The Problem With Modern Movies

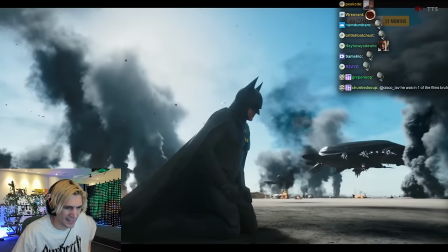VFX heavy films often need basic even plates and model lenses that digitally
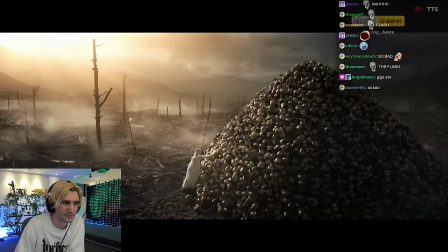connect with the camera to provide metadata are highly effective in streamlining the process.
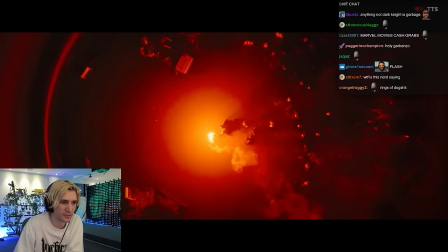This was very important to Rings of Power and many blockbusters utilize countless different effects houses to hit their deadlines,
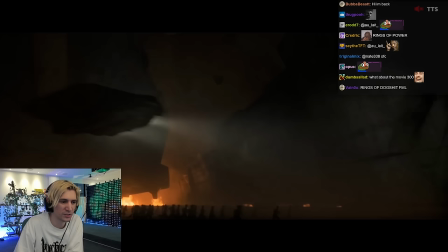so it's best not to complicate the workflow. Yet we can return to the Batman and Doom, the latter being very effects heavy,
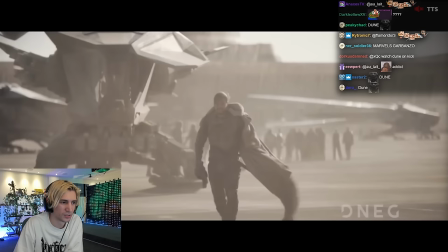but their vision was solidified in development and all choices push a unified style and design forward and did not get lost in the effects.
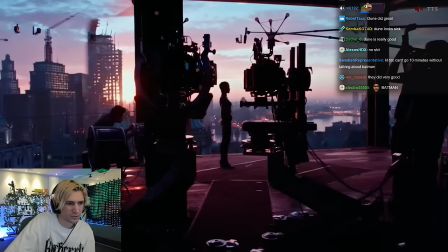The Batman took a practical approach,
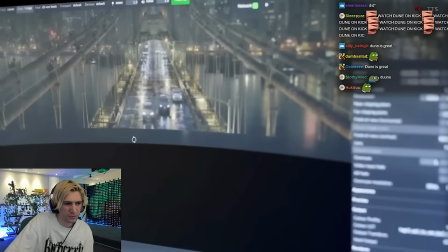shooting in the LED volume and trying to capture as much as possible in-camera through the glass, rather than adding it later on top of the glass.
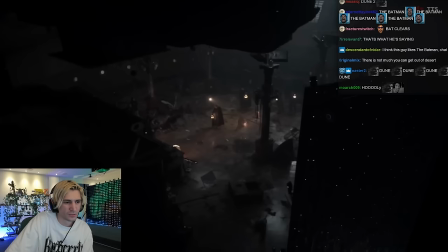This is a distinct choice that technology like the volume can offer filmmakers to let the lens bring all the elements together.
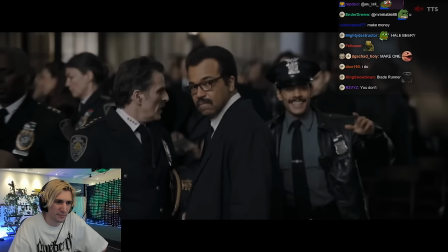Which begs the question, how can I make my films look authentic? Or better yet, what have filmmakers done to authenticate the world that they're creating?
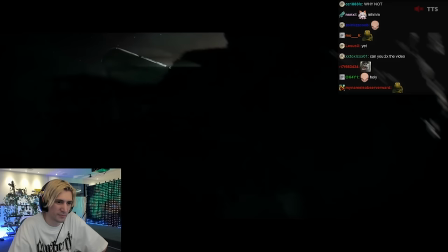One of the main elements of authenticity is dirtying up the frame.
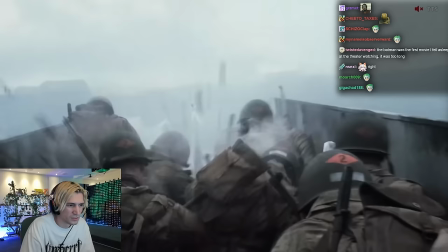Now this is a term in cinematography that means exactly what it says. To take the frame and dirty it up.
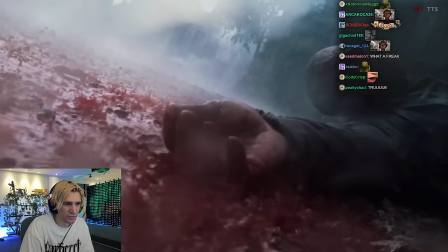The purpose of this is the idea of putting you in the shoes of a character. Again, authenticity.
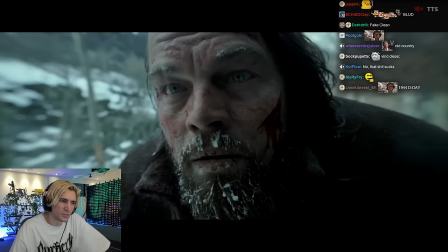This can mean actually dirtying the physical frame and lens, or metaphorically with props, actors, lighting, and blocking.
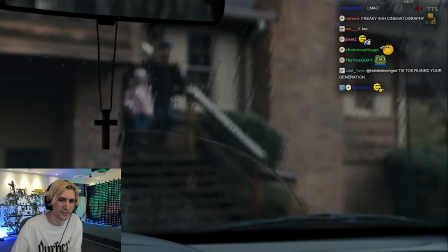It doesn't always mean interacting with the camera, because usually the camera is invisible, unnoticed by the world and characters.
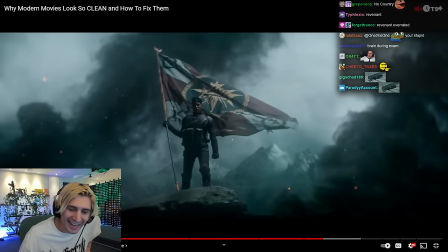This could be shooting through something like windows over someone's shoulder, or even just adding... Jack, isn't that why Jurassic Park feels so fucking good? A lot of times there's a lot of weathering effects, and they dirty the fuck out of it.
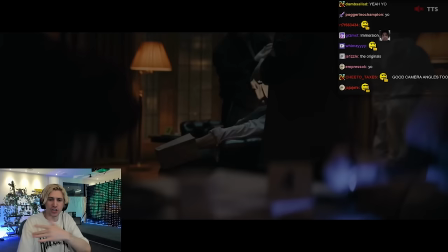But it's so good because that's what the movie is, yo. Elements to the composition. But when it's raining and shit.
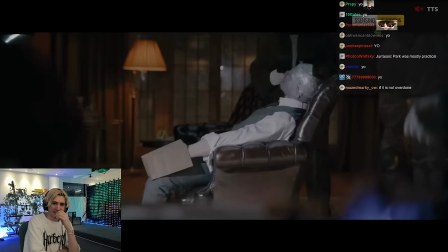This scene from the Batman could be a masterclass in composition and dirtying the frame.
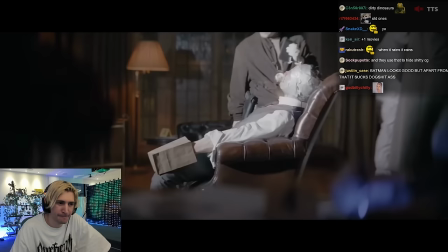This right here is what we're supposed to be focusing on, but we have an out-of-focus table on the bottom,
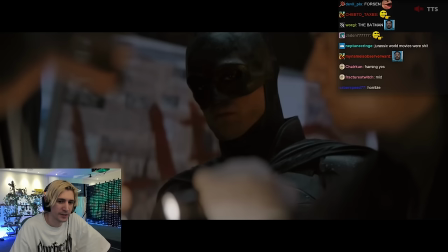a plant taking up almost the entire left side of the frame, multiple lamps, people in the background, people walking in front of the camera.
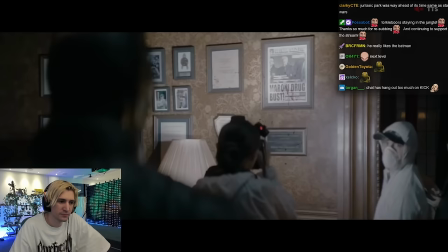This is not sloppy. This is purposeful and authentic. It makes you feel like you're really there.
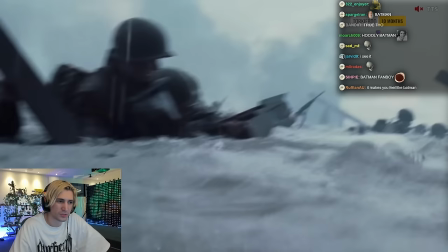But sometimes, dirtying the frame does in fact interact with the camera. Rain splatter on the lens in the Batman,
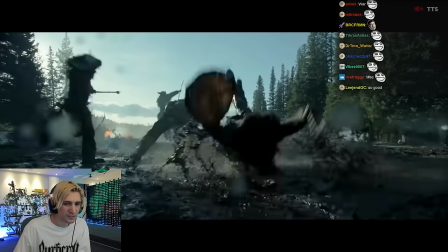blood splatter in Children of Men, lens flares even condensation on the lens in the Revenant makes the audience aware that there is a camera
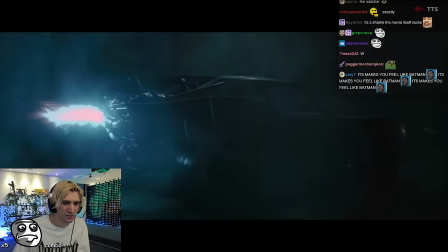capturing the moment further connecting the viewer to the world that they're watching almost voyeuristic in fact in the Batman Greg Frazier
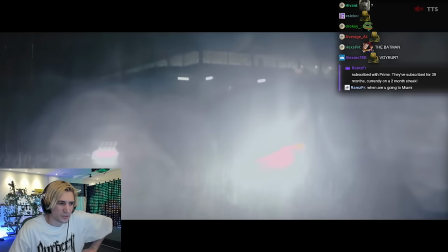actually put silicone on glass and put that on the lens this would make sure that raindrops would actually interact and the lens itself
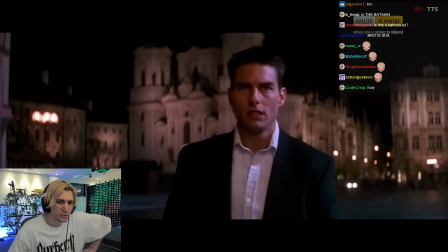would get smudges talk about dirtying the frame sometimes the camera becomes the point of view of a character like we experience in the first Mission Impossible,
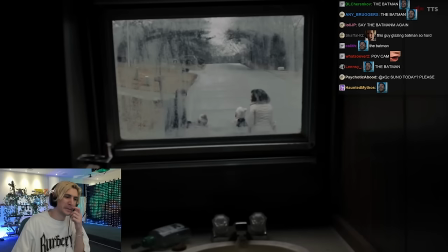the Batman, or even being on the field again in Children of Men. The point is as a filmmaker don't be afraid to get dirty with your framing.
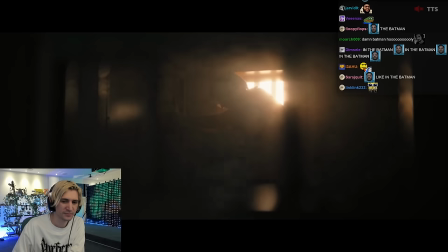Instead of asking how can I improve this shot, ask yourself what lights could I turn off?
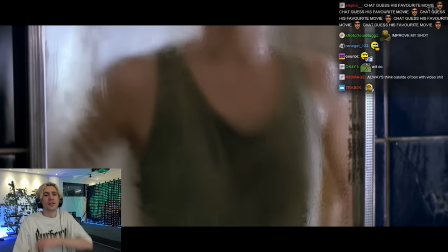What can I add to my frame to be more authentic? How can I block this scene differently?
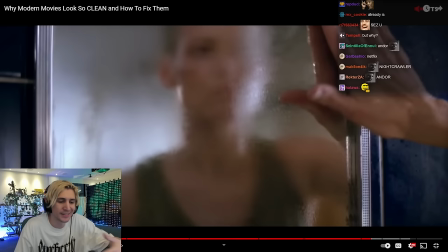What if you saturate the market full of garbage movies or whatever and you keep doing garbage and everybody does garbage, right?
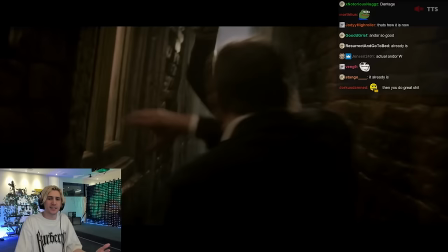Then it's cheaper and you have more garbage and that becomes the industry standard. I think that's what's going on right now.
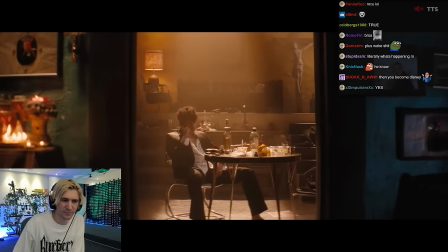Don't be afraid to not be perfect. Let's just do garbage and everybody does garbage. What these films have shown us is exactly what we're craving as an audience.
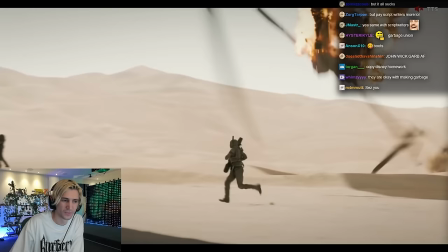Even if we don't know why a film doesn't look right, all of it comes down to authenticity and choices.
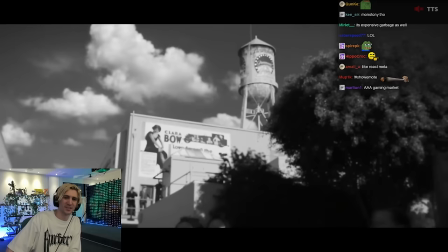Authenticity should be sought after, not perfection. To sum it all up, film is both an art and a business.
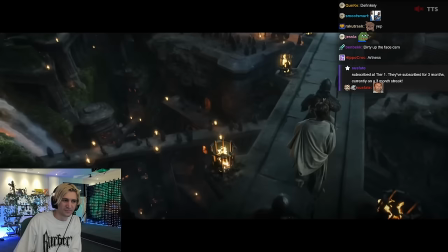And when we say that modern movies look clean or fake, we're not necessarily saying they look bad, they're technically perfect.
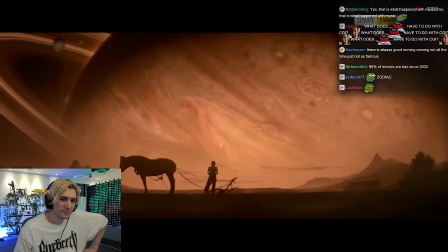Perfectly exposed, perfectly focused, perfectly lit.